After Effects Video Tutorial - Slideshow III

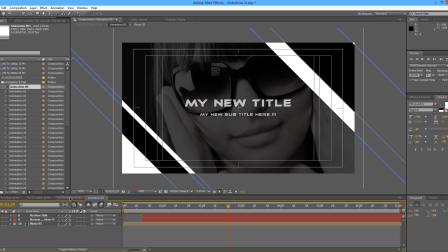adjusted and you could add more titles I'm gonna make a copy of this and I'm gonna bring it down and I'm gonna do something here put it on middle
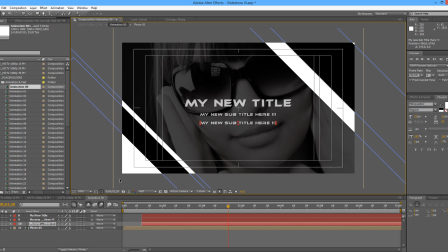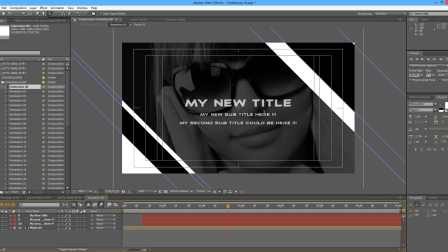Okay, so now we have another subtitle, my second subtitle here, and you can do this with, well, using the screen available here,
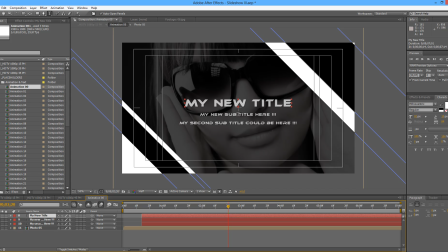depending on the sentences that you need to write.
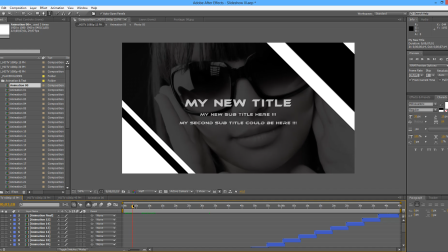Okay, so if we go back to our main composition, we will check now that our new title and the subtitles are in place.
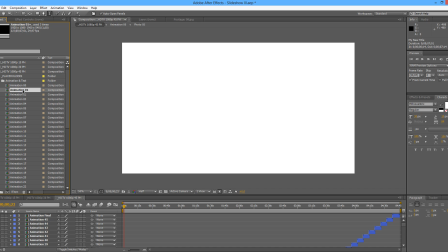We can close this one and we can open from number 1 till number 5.
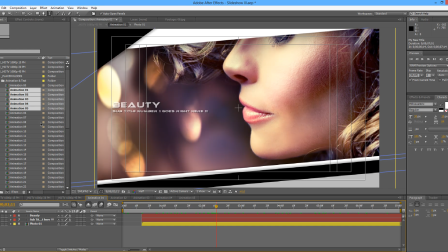The same process that we used before, holding shift, selecting all and double clicking. So in here, just double click and my title is 01 for example,
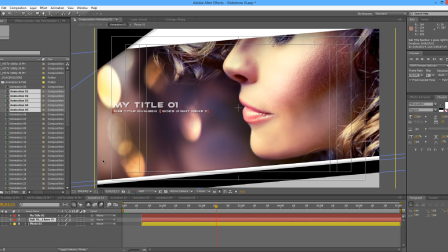and the subtitle is the same process, so no point in changing, or we will change, ok. So, one thing that I would like to mention here is you'll see that the
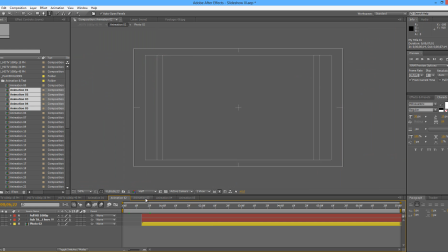fonts are in white or in black.
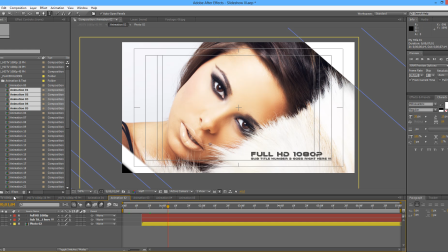So this will depend, and I use these colors of course because the project is or was
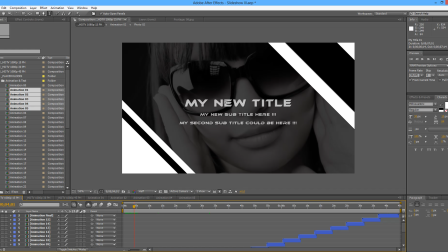built with black and white colors only to give this look. so the fonts are black or white but in case that you change these colors here
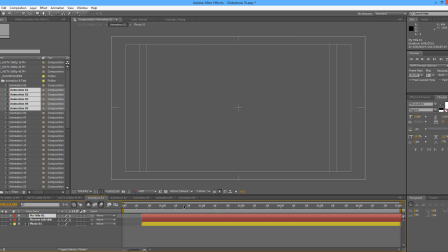there's always option to change the fonts when you are editing
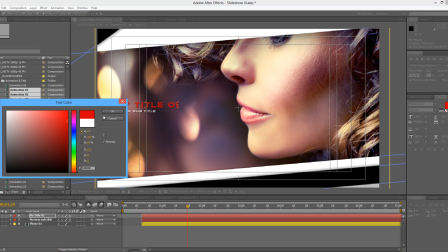them just select the color and choose any other color that you prefer but
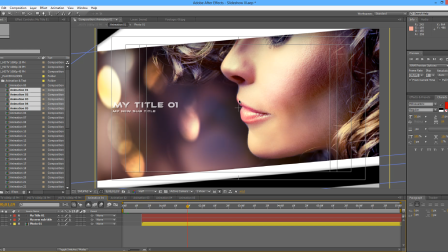I would like to say something else which is depending on the the color of the background of you a photo, you might want to put it black or white. In this case, this photo in particular is a bit darkish, so the title goes well in white,
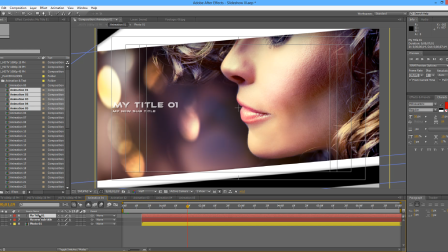but let me just check if I wanted the title in... I'm gonna make a difference...
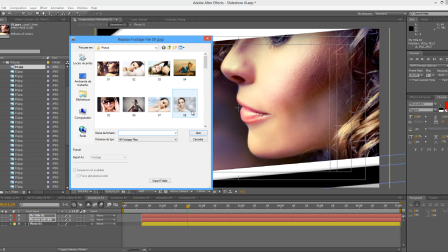we're gonna replace this footage as...
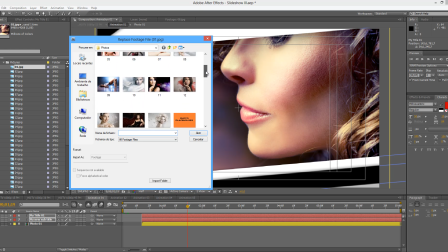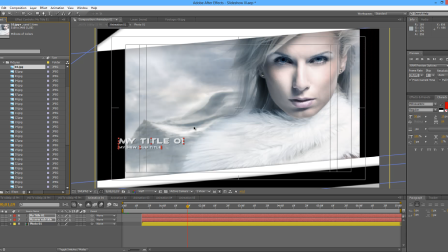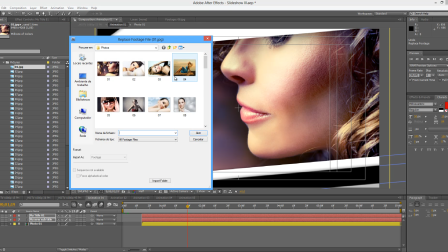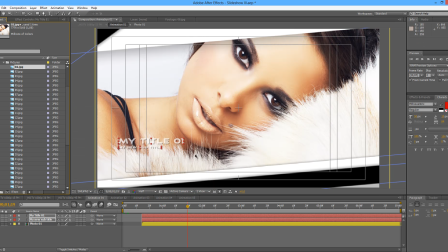let's try this one which is the one that we have next but so just the example is if I wanted my titles to be
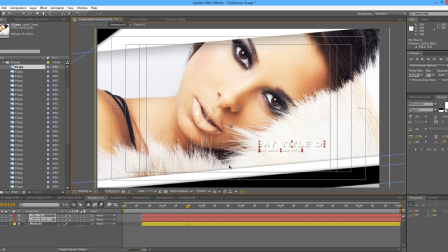here, or here, probably we couldn't see it well.
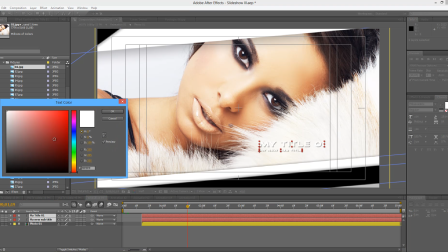So, depending on your photo, you might want to put it to black or white.